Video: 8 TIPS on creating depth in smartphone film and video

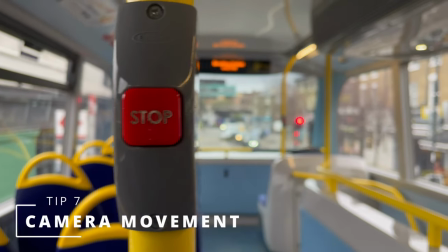(8:03)
of shots tip number seven camera movement so leading on from the push and pull camera movement is a really good way to create depth and it's really
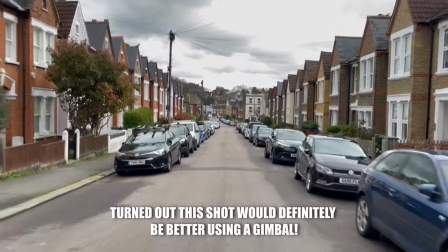(8:11)
underutilized tool as well in smartphone filmmaking so here you can have a shot going down the road you can have a shot here for example where
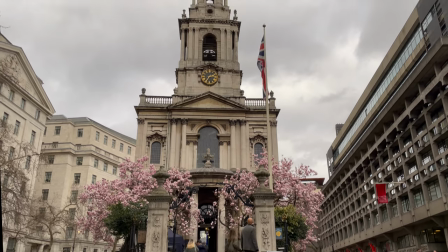(8:16)
at the bottom of that cathedral that we were looking at earlier and then tilt up in one movement so
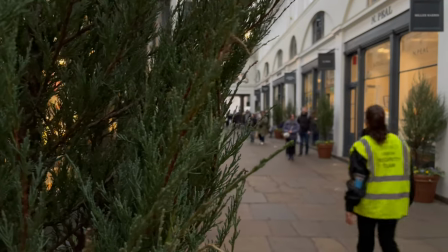(8:21)
you could reveal someone going to the building and then reveal what the building actually is with your camera moving creating depth.
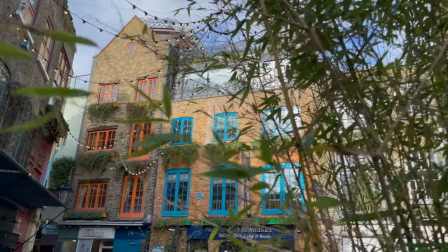(8:26)
Peering out from behind foregrounds into the deep depth of fields is a really good way to create that depth of field as well and it just makes everything look like it's more professional.
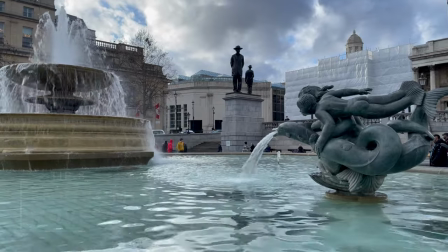(8:36)
Tip number eight is using your environment movement around you. So this is a really good technique for adding depth if you have something like a car coming from behind the camera it reminds the
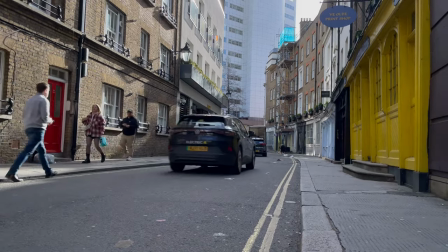(8:45)
audience that there's a world all around the camera that's filming so it's not just a two-dimensional shot that you're seeing.
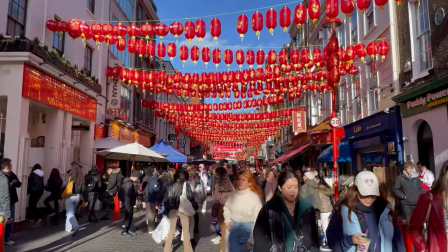(8:50)
Here when you're moving past people as well as people moving behind you like here in Chinatown in London you can really see that kind of feel of you're in the middle of a world in the middle of a crowd.
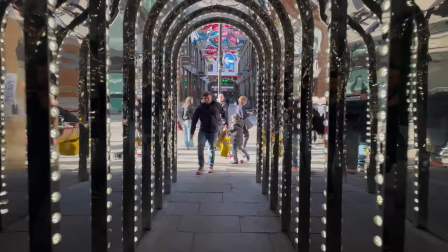(9:00)
Again I use camera movement in Anxiety Train in that same tunnel that I showed you earlier on there's a scene where you can see here we've got the foreground movement here as well in action.
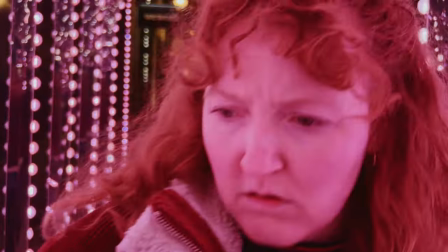(9:09)
For this shot I used motivated movement for the camera so I actually came towards the main character as she came towards the camera and that abrupt movement created something really unusual. If you want to learn about accessories that can give you extra depth in your shots for smartphone filmmaking and video creations then do hit up my video right here right now on the Moment 58mm telephoto lens. See you on the next one, take care, bye bye.